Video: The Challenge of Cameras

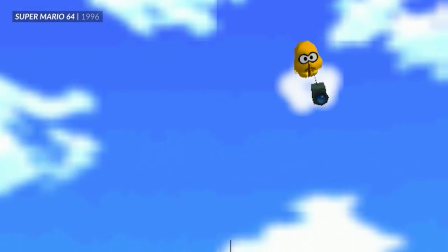[0:03]
Cameras in games are a tricky thing to get right, because they can be used for two, completely different purposes.
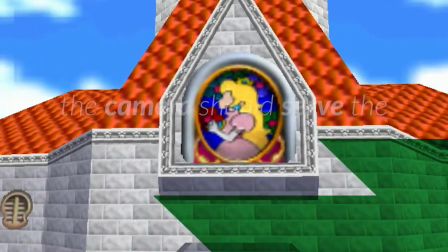[0:10]
On the one hand, the camera should be used to serve the gameplay.
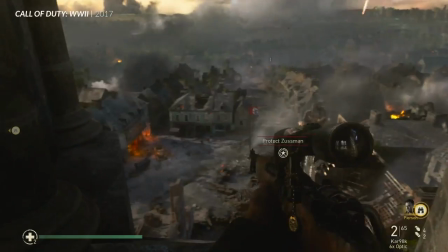[0:14]
So a wide-angle view gives you lots of peripheral vision, while a tightly zoomed camera lets you make precise adjustments to your aim.
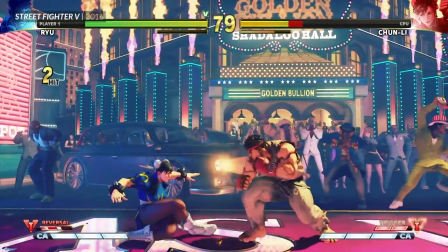[0:23]
A two-dimensional view makes it effortless to judge the distance between two characters in a way that's tricky in 3D.
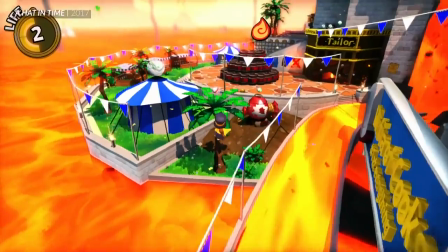[0:29]
A linear game might benefit from an on-rails camera, while a more exploratory game is going to require a camera that you can control.
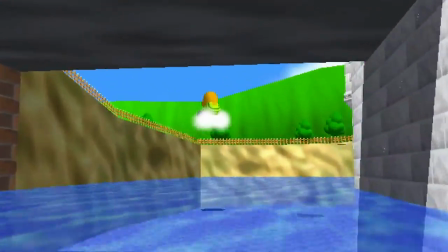[0:37]
But on the other hand, the camera can serve more aesthetic purposes.
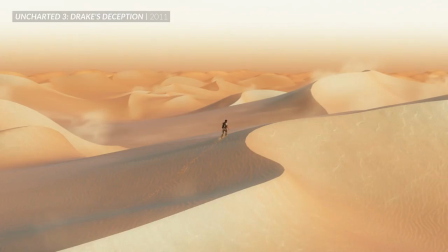[0:42]
A really wide-angle shot makes the character feel small and insignificant, while a close-up perspective can make you feel claustrophobic and trapped.
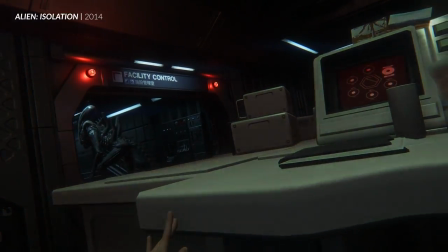[0:51]
A first-person perspective is immersive and makes you feel like you really are the character, picture, while a looming viewpoint makes you feel like a god.
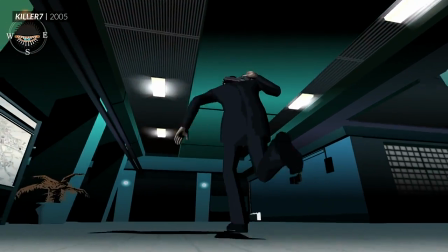[1:00]
Just like in cinema, different perspectives and angles can convey tone, mood, and power dynamics.
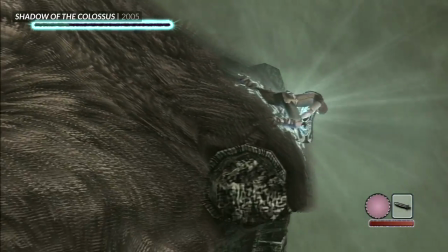[1:07]
So, a developer might subtly push the camera to make a pleasing image.
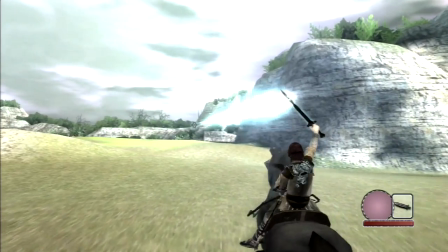[1:12]
In Shadow of the Colossus, the camera nudges over to the side when you're riding your horse to have the action follow the rule of thirds,
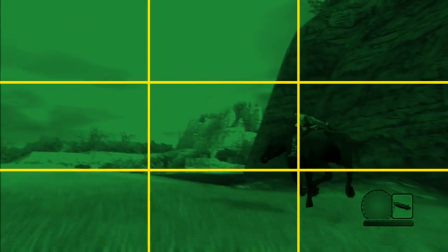[1:19]
which is a photography trick that says pics look better if the subject is not in the centre of the frame. game.
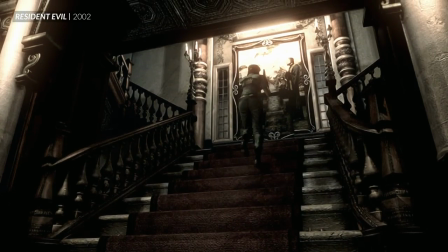[1:25]
Or the developer can just hijack the camera entirely to completely direct the action, as seen in the classic Resident Evil games,
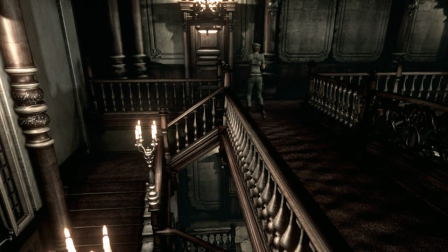[1:32]
where the entire game is viewed through static, pre-rendered backdrops that make it look like you're peering through various CCTV cameras.
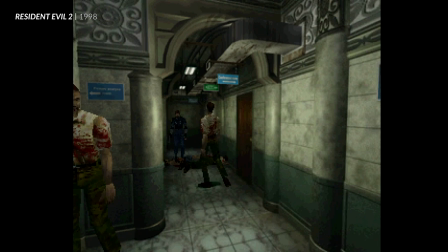[1:40]
It's a weird one, and almost entirely driven by the technical limitations of PlayStation 1 hardware,
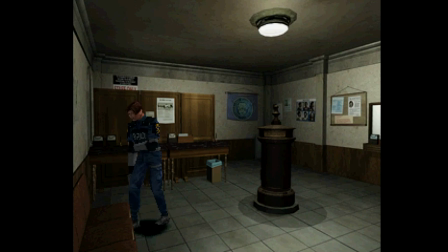[1:46]
but it does give the devs complete artistic control of the action. Like, look Look at how the lickers are introduced in the original Resident Evil 2.
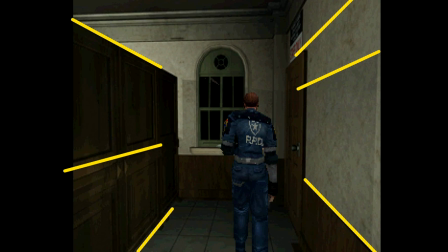[1:55]
The first camera is placed here, and uses the leading lines of these two walls to draw our eye to the window,
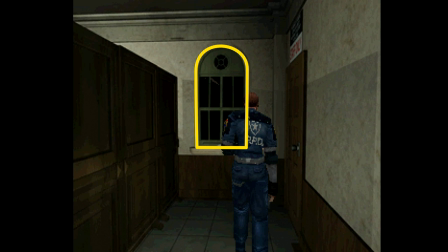[2:02]
where a mysterious creature skitters past.
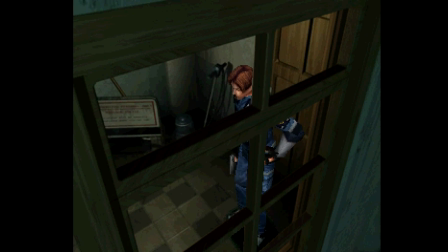[2:05]
In the next scene, the camera is now from the perspective of whatever was outside the window, making Leon look like delicious prey.
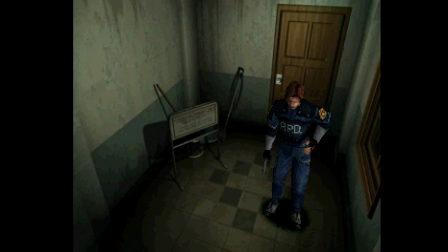[2:13]
Then a high angle to make Leon look small and vulnerable.
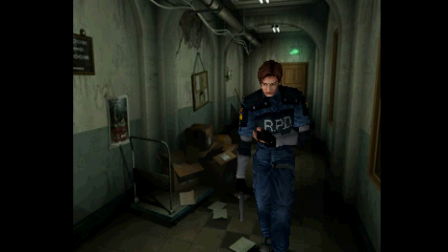[2:16]
And a scene where Leon must run towards the camera, and then around a blind corner, meaning the player can't see whatever threat is in front of them.
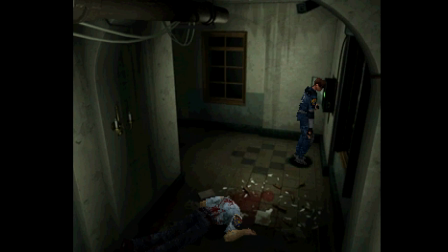[2:25]
Then the camera frames a broken window and a decapitated zombie, again obscuring the player's view of what's ahead.
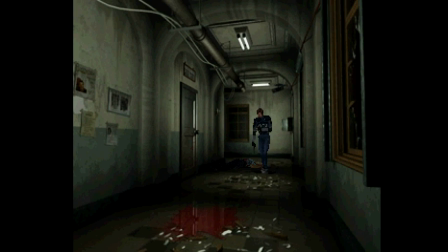[2:32]
And then a shot that perfectly frames this bloody puddle, dripping ceiling tile, and broken window. I wouldn't blame you if you ever so slowly tiptoed up to the edge of the screen.
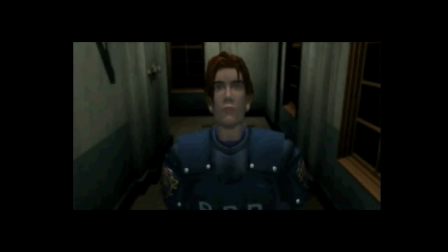[2:44]
That's just good horror right there.
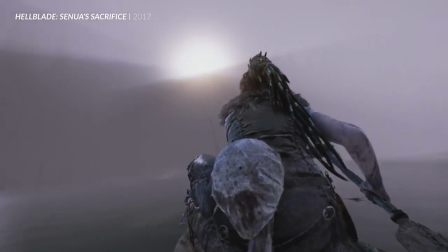[2:50]
The most recent trend, though, has been about pulling the camera in tight behind the characters back to create a sense of intimacy.
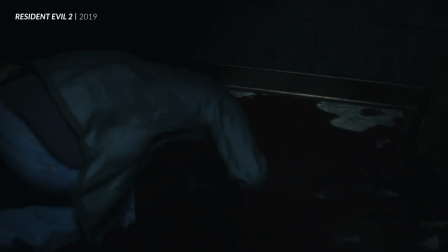[2:57]
So this year's remake of Resident Evil 2 ditched that fixed perspective entirely,
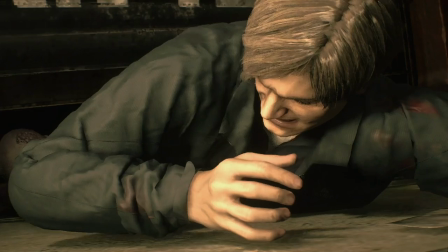[3:03]
and put the camera directly behind Leon's head, with the game's producer saying, "...we wanted it to be intimately terrifying in nature,
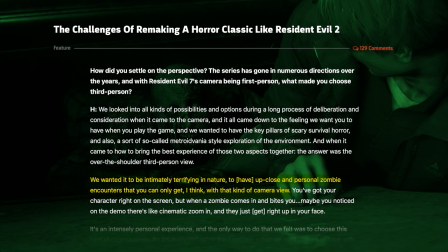[3:11]
to have up close and personal zombie encounters that you can only get, I think, with that kind of camera view.
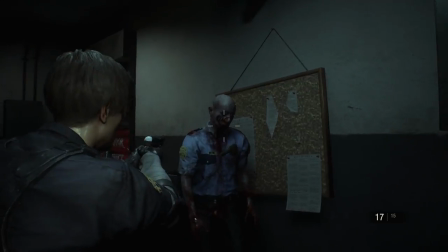[3:17]
So we might lose that awesome liquor introduction, but on the flip side, it does feel more viscerally terrifying when you get jumped by a zombie.
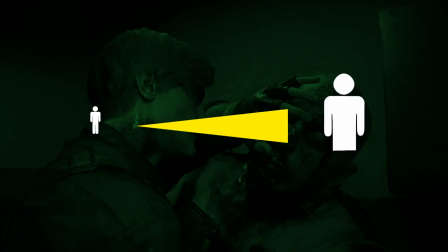[3:26]
The idea is, the closer the camera gets to the character, the more you can relate to them. And I think, to some extent, that is true.
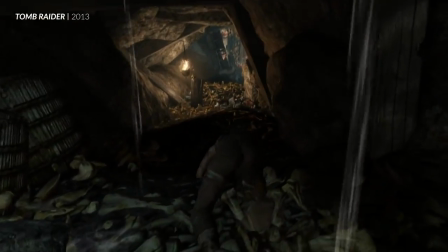[3:34]
In 2013's Tomb Raider reboot, the jittery close-up camera does a lot of work in making you connect with Lara's survivalist struggle.
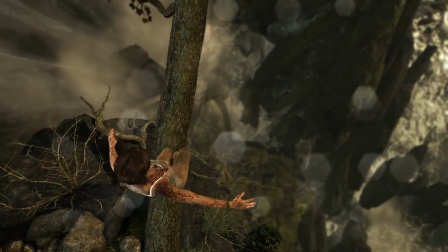[3:42]
The camera closely frames Lara's body language, and forces you to stick with her during the most daunting moments of her journey,
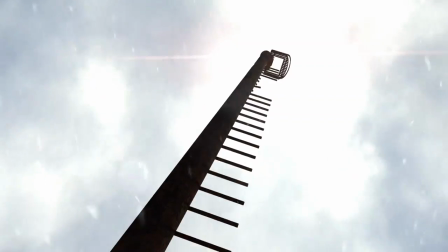[3:49]
like a tight squeeze through a flooded chamber, and a vertigo-inducing climb up a radio tower.
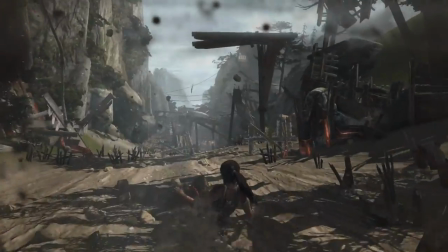[3:55]
The camera even has a dedicated physics system, so it can bounce and bump in tandem with Lara's many scrapes.
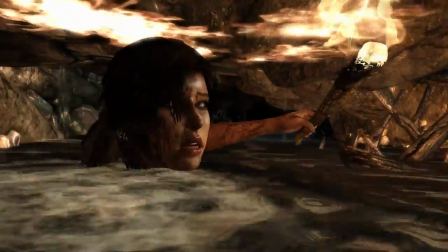[4:01]
And the animators make Lara turn her head to the camera at every opportunity, so you can see her terrified expression.